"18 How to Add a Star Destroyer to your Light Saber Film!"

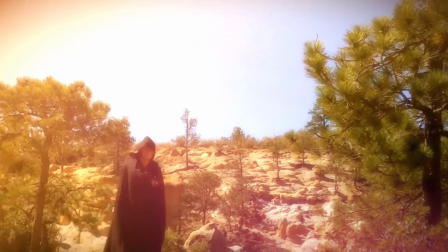[0:00]
Hit Film Sensei here. In this video, we're going to talk about how to put a Star Destroyer in the sky behind our Sith.
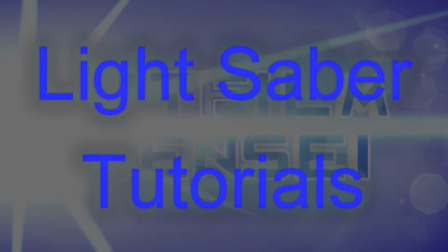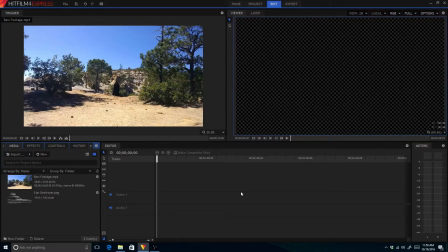[0:16]
So what I did was I pre-planned this shot, and what I did was I took my raw footage, which was this huge shot of the Sith walking towards the camera.
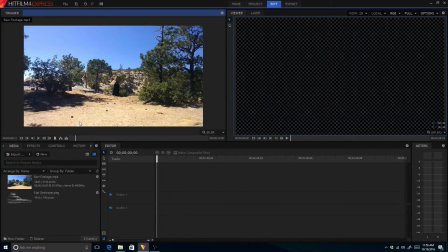[0:31]
He's pretty far away, but this is 3840 by 2160, so it's a big shot, and it's 10 seconds long, right? And what I did was I faked the camera move. Because I am working in a project of 1280 by 720,
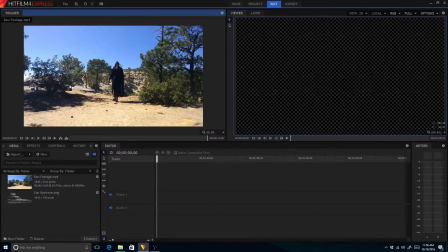[0:49]
I have plenty of room to fake a camera move.
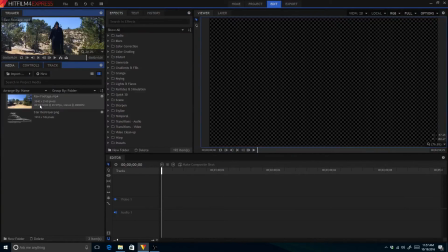[0:52]
So I'm going to switch over to my classic, and so what I'm going to do is I'm going to create a
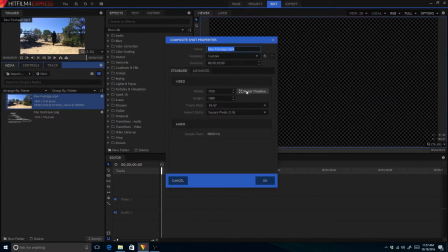[1:00]
composite shot out of this shot, and I want to make sure that it's 1280 by 720.
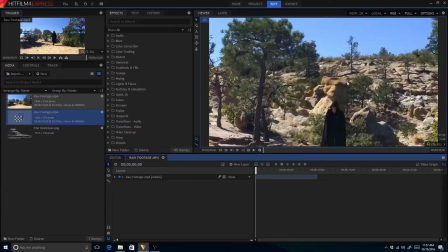[1:07]
Click OK. So now you can see that I'm zoomed in, and if I actually highlight that and zoom out,
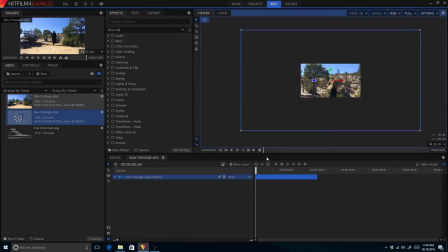[1:12]
you can see how very large this bigger 3840 by 2160 shot is. And what I'm going to do is I'm going to move this down to here, okay, so that we can put our Star Destroyer there, okay?
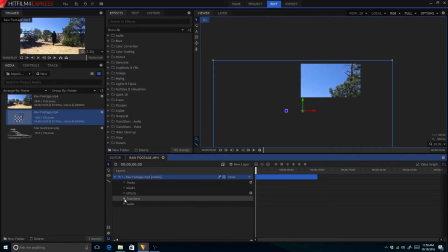[1:29]
And then what I'm going to do is keyframe the position here, and then when we get to about 8 seconds or so into the shot, I'm gonna have it stop right where the Sith is walking,
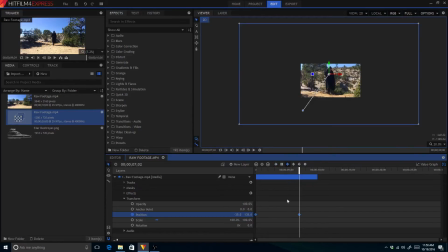[1:44]
okay? And I'm going to smooth those keyframes and make smooth keyframes. So now when you watch this, if I scale it to fit,
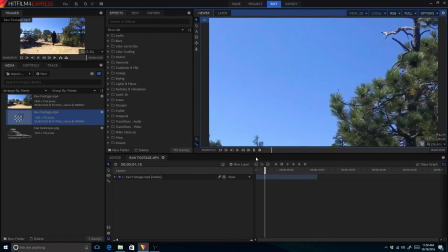[1:52]
you can see that it starts there, and then it looks like the camera's panning down from the look at that Star Destroyer,
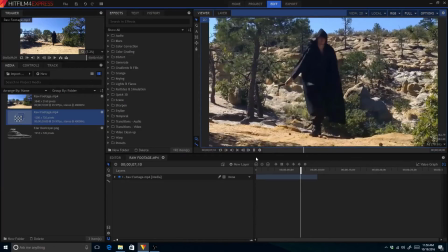[2:01]
but that Star Destroyer is not there yet. So what we're going to do now is we're going to add our Star Destroyer.
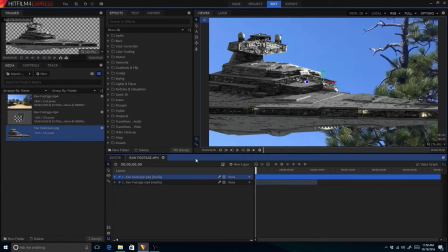[2:06]
We're going to bring it in here, and poof, ooh, that's a pretty big Star Destroyer. So obviously it's way too big for this shot. So what I'm going to do is I'm going to scale it down from 100% to about 10%.
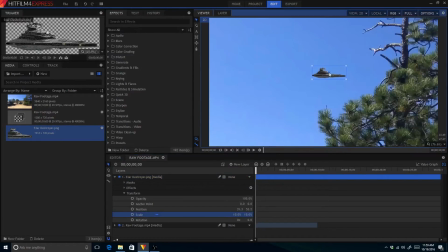[2:20]
Okay, yeah, and I'm just going to kind of slide it there. All right, now we do have a couple of problems here. One is it's not locked into the camera pan, so it's just kind of sitting there, right, as the camera's moving, right?
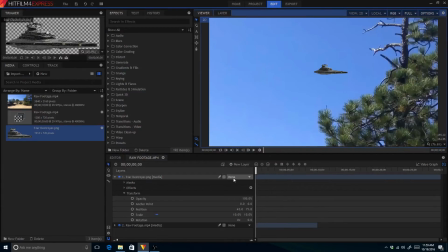[2:34]
It obviously isn't part of the shot. So what I'm going to do is I'm going to parent it right here to the raw footage. So now when we go ahead and
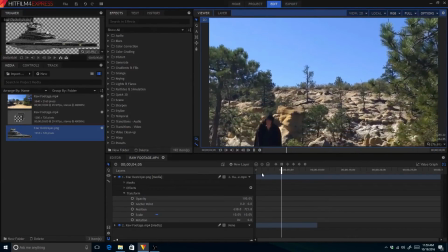[2:44]
play it, you can see that it moves as the picture moves, or it sort of looks like it's part of the camera pan, right?
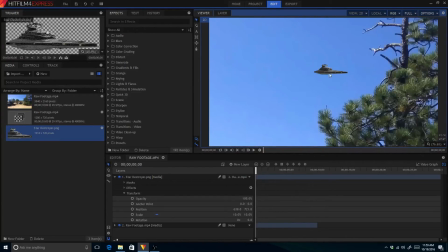[2:51]
Okay, so that's the first thing. The other thing is that looks way too crisp and sharp in the sky. Let's be honest, I mean, nobody's going to buy that that's really there, you know. So we're going to do two things to make it look a little less perfect, right? One is I'm going to change the opacity from 100% down to about 60%, okay?
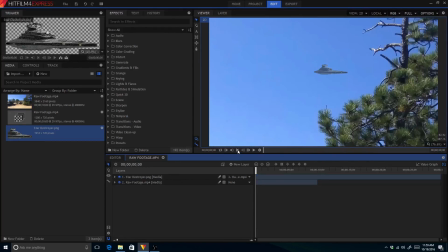[3:11]
Now right away you say, wow, you know, it almost looks kind of hazy up there in the sky, right?
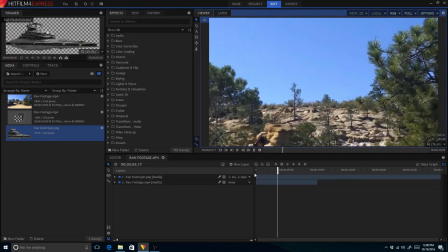[3:18]
That's pretty darn close to what we're looking for, okay? Especially with that cell of that camera move.
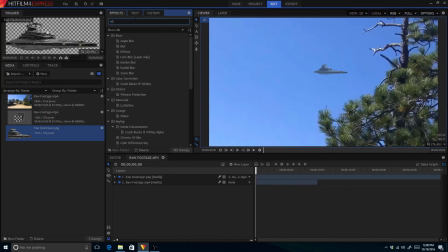[3:24]
Okay, the last thing I want to do though is I want to add just a very slight blur effect, and basically the blur effect here is about 5 pixels or so, and we're going to leave it at about 5 pixels because that's about exactly what we want. And that's it.
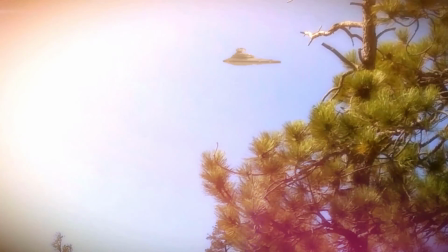[3:40]
That's all we have to do. Okay. Now, if you want to sell this shot some more, you'd add some light flares and lens things and stuff like that.
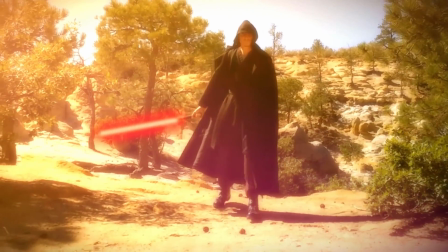[3:48]
And you know what? We have a video on that,
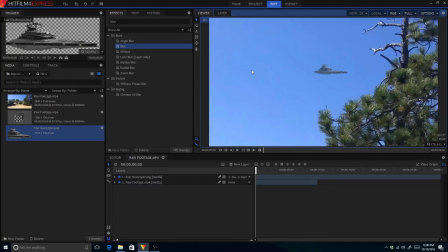[3:52]
and I'll leave a link in the description below so you can get an idea of how to sell that shot by creating a light flare lens dirt that comes across there, right? But this is the basic way that I added that Star Destroyer at the very beginning of the lightsaber film.